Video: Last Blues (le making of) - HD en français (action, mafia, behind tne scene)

De nuit a été assez compliqué à tourner dans le sens que bon déjà de nuit comme je disais j'avais pas de technicien avec moi, de vrai technicien, donc même si tout le monde m'aidait,
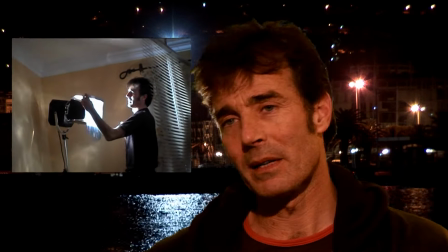Cathy qui m'aidait toujours un peu à régler tous les problèmes avec ses acteurs, les choses comme ça, mais
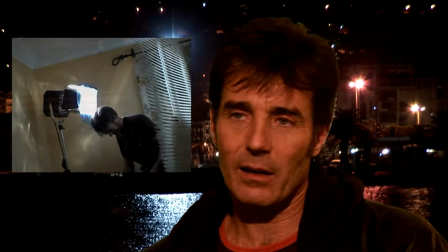de nuit il faut des éclairages, donc j'installais les éclairages, j'essayais de voir un peu avec tous les acteurs leur positionnement, j'essayais de faire un peu de direction d'acteur quand même pour certains plans, donc ça c'est vrai que ça a été très compliqué. Et en plus, on a eu recours bien sûr à quelques artifices, Donc c'était sur le terrain, sur un des terrains de Jean-Pierre Ferry. Bon, j'avais un peu averti les voisins aussi, mais je m'inquiétais quand même dans la mesure où il y en a toujours un qui va dire non, non, puis non, non, il n'y a pas eu de. Non, non, non, non, on n'a pas vu arriver ni la BAC, ni le GIGN, non, non. On a vu arriver personne. Bon, puis en plus, c'était des pétards, hein. Pas de vraies balles, hein. Sinon il y aurait eu des morts. Pas ici. Hein, quand même.
Nous sommes.
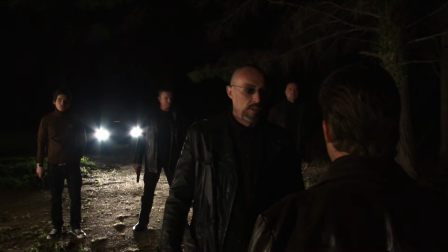Non, attends.
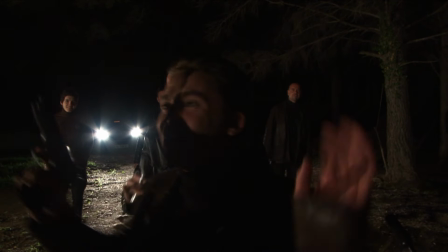C'est bon, on va y aller, on va y aller. David, David, on va se concentrer, je te jure. Mais c'est un petit moment de concentration.
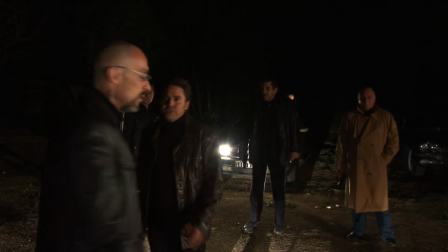Non, attends, attends, mais redis ta phrase. Ah bon, carrément Pierre. Ah, il faut que je la redise. Ouais, ouais, ouais. Tu dis la fin de la phrase. Non, bah, entière, parce que si j'ai besoin de plan de coupe en même temps.
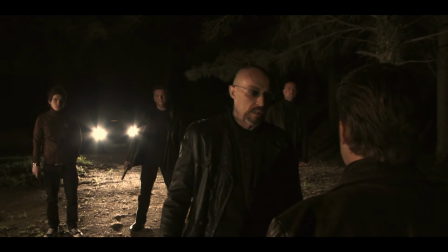Il n'y aura pas de coup fourré. Vous pouvez dire à Silva qu'on est des hommes de parole, qu'il peut venir en toute confiance.
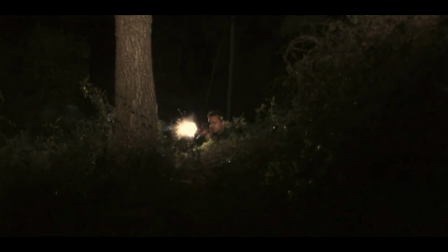Et en fait, c'est vrai que pour les acteurs, ils sont restés assez statiques à faire leur rôle, à tirer, tout ça.
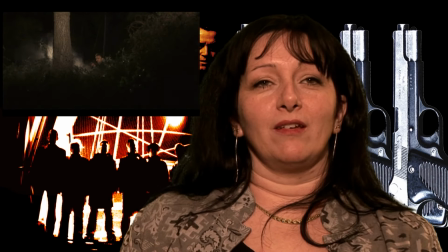Mais c'est vrai que David était toujours soit à droite, soit à gauche, avec une seule caméra, pour reprendre le mouvement où il était.
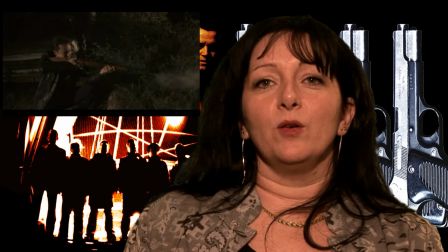Et c'est vrai qu'il a beaucoup couru sur cette scène-là. Les acteurs ne bougeaient pas, mais devaient prendre leur texte.
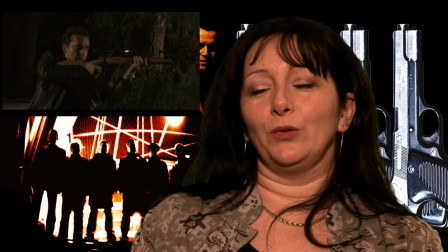Mais côté arrière,
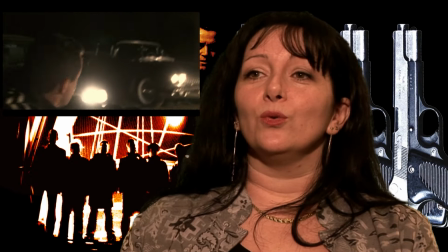au niveau de la caméra et du son et les échelles à monter pour faire la vue du sniper,
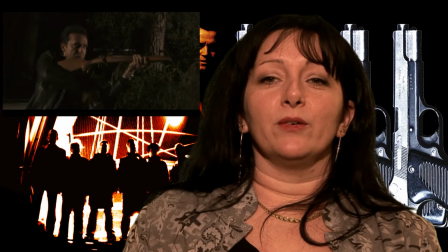enfin il y a eu pas mal de boulot en arrière. Et donc voilà,
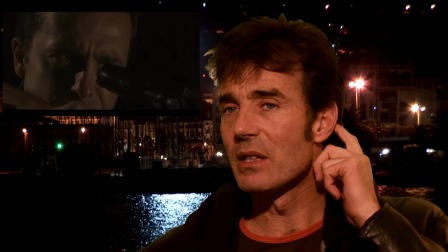c'est une des scènes qui a été peut-être une des scènes les plus difficiles pour moi à mon niveau à tourner pour ce film là.
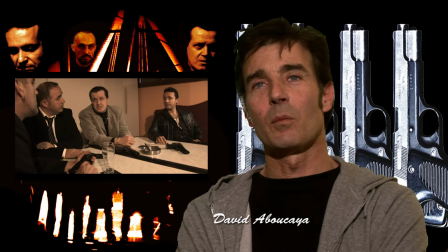Oui, alors le look très années 70 est entièrement volontaire parce que comme les personnages principaux
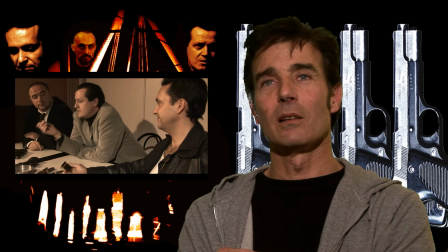essayer de se calquer sur leur modèle précédent des États-Unis ou qui était aux États-Unis dans les années 70,
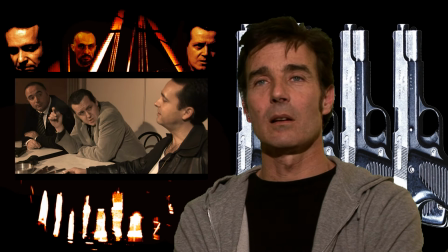j'avais envie de recréer un peu cette ambiance-là, donc avec les cheveux gominés,
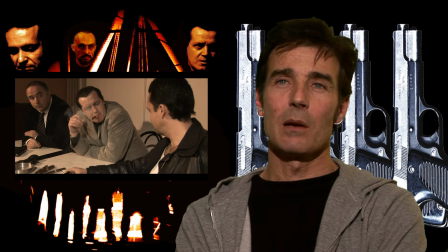les vestes en cuir, et je voulais même au début pousser un peu plus loin ce style-là avec les véhicules. Donc on avait vu avec Jean-Pierre Ferry pour essayer de trouver des véhicules des années 70, des voitures américaines. Ouais, on a retrouvé un ami à moi là, qui à l'époque il avait une belle voiture américaine là. Qu'il a pu, il l'a vendu d'ailleurs. Et elle avait bien rendu service, parce que le parrain, dedans, on aurait dit, un vrai parrain, c'est un vrai parrain.
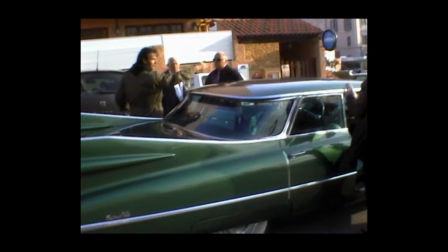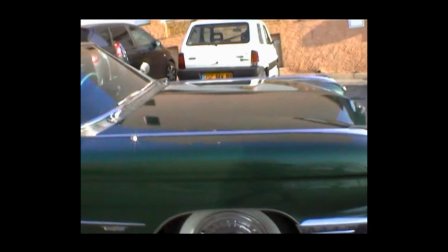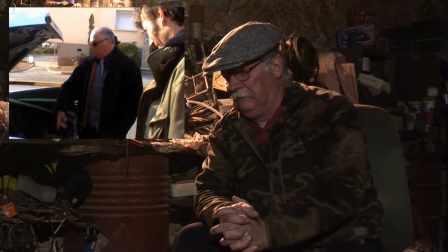Allez. Précautionneux, bien sûr. Alors attention, doucement les vitres, doucement la porte. Quel malheur, quel malheur. Ah, s'il fait ça avec sa femme, celui-ci. Et j'avais envie que certains personnages aient des voitures de ce style-là. Et en fait, ça n'a pas pu se faire parce qu'on a eu... Déjà, c'était un problème de budget, parce que les gens qui louent ce genre de voiture demandent généralement assez cher. Donc en fait, la seule voiture d'époque qu'on a gardée, c'était pour le parrain. Mais finalement, je crois que ça a eu du bon. Ça a un côté positif que ce soit fait comme ça.